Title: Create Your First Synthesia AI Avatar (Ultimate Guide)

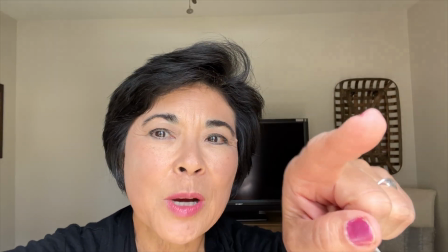So right now I've got my phone in front of a big window. it's right in front of my face there's nothing blocking it as you can see the sun is you
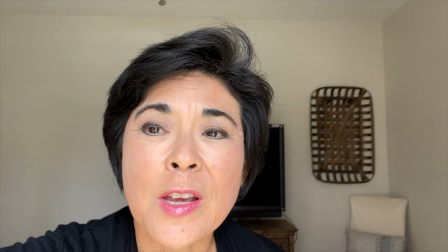know it's kind of evenly uh falling across my face if i get up too close to the window i'm gonna have glare
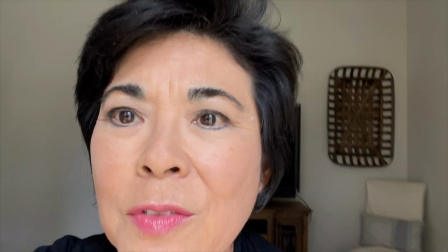or i'll have shadows on my face you don't want any of that and of course you also want to think about the background you know
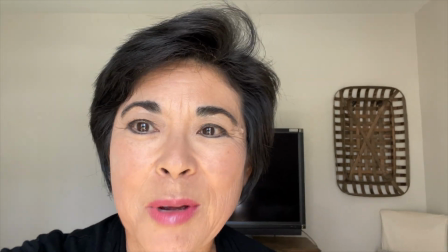as you can see my background's not ideal either it's this is not my usual studio setup i just wanted to show you what it's like when you have
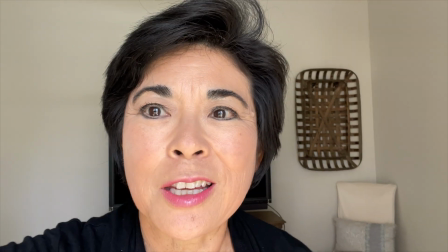it set up this way and the last thing is of course you got the shaky camera thing going on because i'm holding this in my hand.
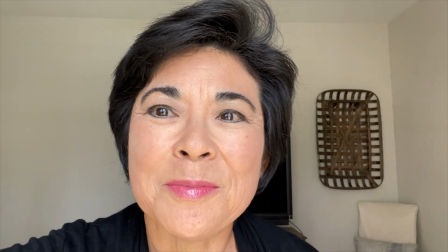If it was mounted on a tripod it would be a lot more ideal. Another option is you could film yourself as you're standing outside.
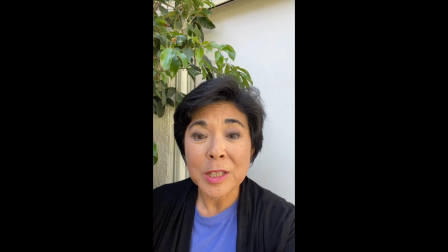I think that works best when you're in an overcast day or if you're standing in an area where there's not a lot of bright sun or shadows
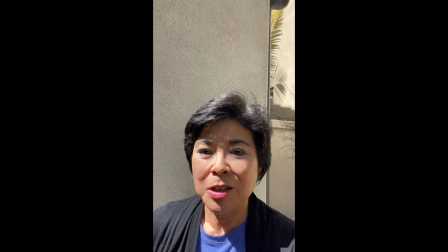because as you walk into the sun you can see you're gonna get shadows on your face which isn't gonna create the best avatar.
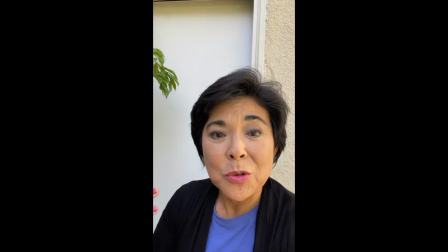When you're outside you also do need to think about the ambient noise. I've got wind, I've got you know noise from the neighborhood.
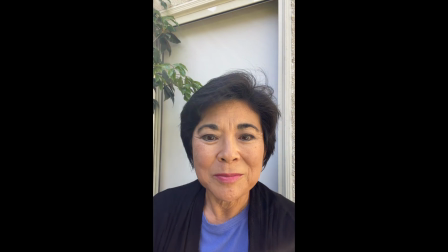So those are just some of the things to keep in mind when you're doing your filming. The great thing about natural light is that it's free. Plus it's a nice look if you want your avatar to have a more casual vibe or to be filmed outdoors. But to get a more professional look, you might want to use artificial lights. That's what I like to use when I film at home so I can control the intensity of the lights without worrying about the weather outside or the time of day. Because these lights are portable, I can move them to whatever room I choose so I can get the best background for filming.
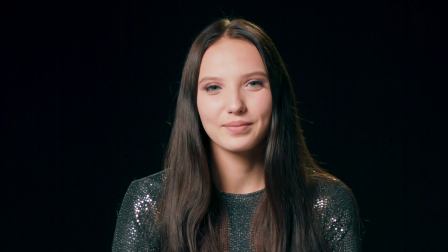You'll want your artificial lights to create a soft even glow on your face.
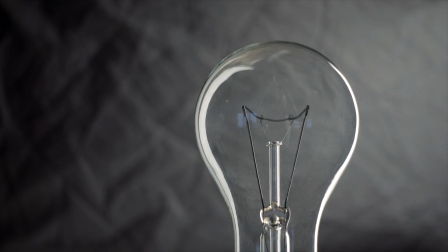Generally, it's best to avoid ceiling lights or bare bulbs because they can cause glare and shadows. If there are any windows behind where you're sitting, it's best to shut those curtains or use blackout shades so you don't come out looking like a silhouette. So what kind of artificial light should you choose?
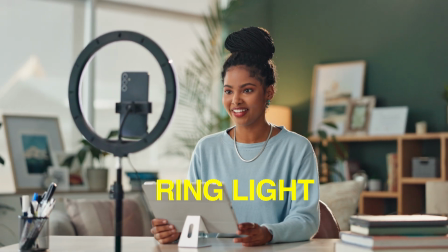One option is to get a ring light and place your camera or iPhone in the center of the ring so the light falls evenly across your face. You only need one ring light for this setup and you should put it directly in front of you when you're filming. When I film at home, I use softbox lights instead of a ring light because I feel they provide a softer, more diffuse look. I put one light on this side of me at a 45 degree angle very close to me. Then I put another light on that side of the room and also at a 45 degree angle but further away. That way I get even lighting on my whole face. Two softbox lights will probably be enough for you when creating a Synthesia avatar, But if you want to add extra depth, you could add a third softbox light right behind you. My third light is right back there, but you can't see it because I've placed it outside of the camera view. The small lamp you see in the camera frame is just an accent light to make the background look more interesting.
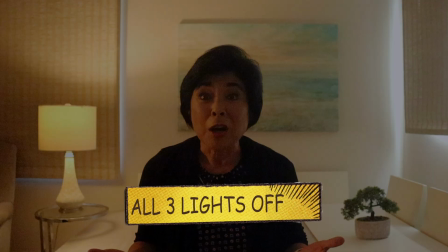Here's how the room looks with all three lights turned off. Now let's turn on light number one, light number two, and light number three. I'll leave links to all the equipment I've mentioned in the description below. Tip 3. Set up your sound. If you want your personal avatar to have a high-quality voice, it's best to film in a quiet environment and use a good microphone. Try to record in a room that has carpet and soft furniture like a couch or bed. These soft surfaces will absorb the sound waves and prevent echoes. If you don't have a carpet, try laying blankets or towels on the floor.
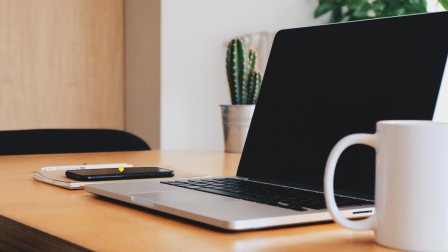The internal microphone on your laptop or built into your iPhone is a good starting point, but if you invest in an external microphone you can get even better results. I'll play a few samples of my voice recorded with four different microphones so you can compare the quality.
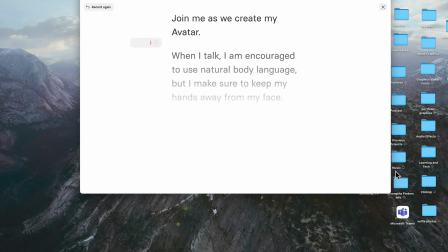Join me as we create my avatar.
When I'm filming I use a lavalier microphone like this Wireless Mini Microphone from DJI.
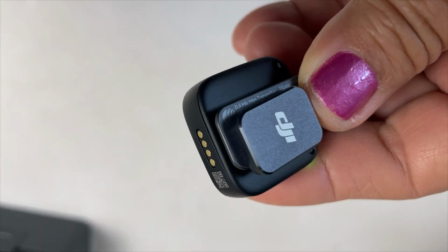I like this microphone because it sounds great even though it's very small. It's easy to attach to your clothing and it works with phones, cameras and computers.
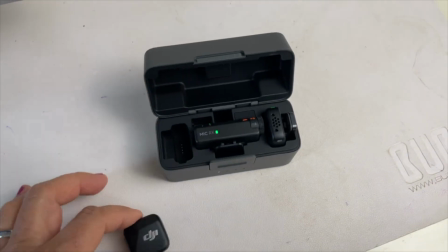My DJI Mic Mini is a complete set that includes two microphones,
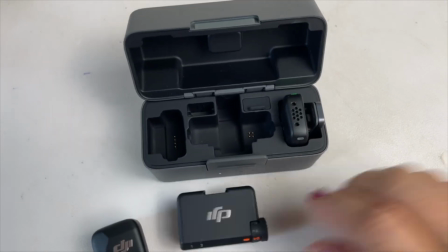one receiver and a charging case, which is handy if you're interviewing someone for a podcast or recording on the go.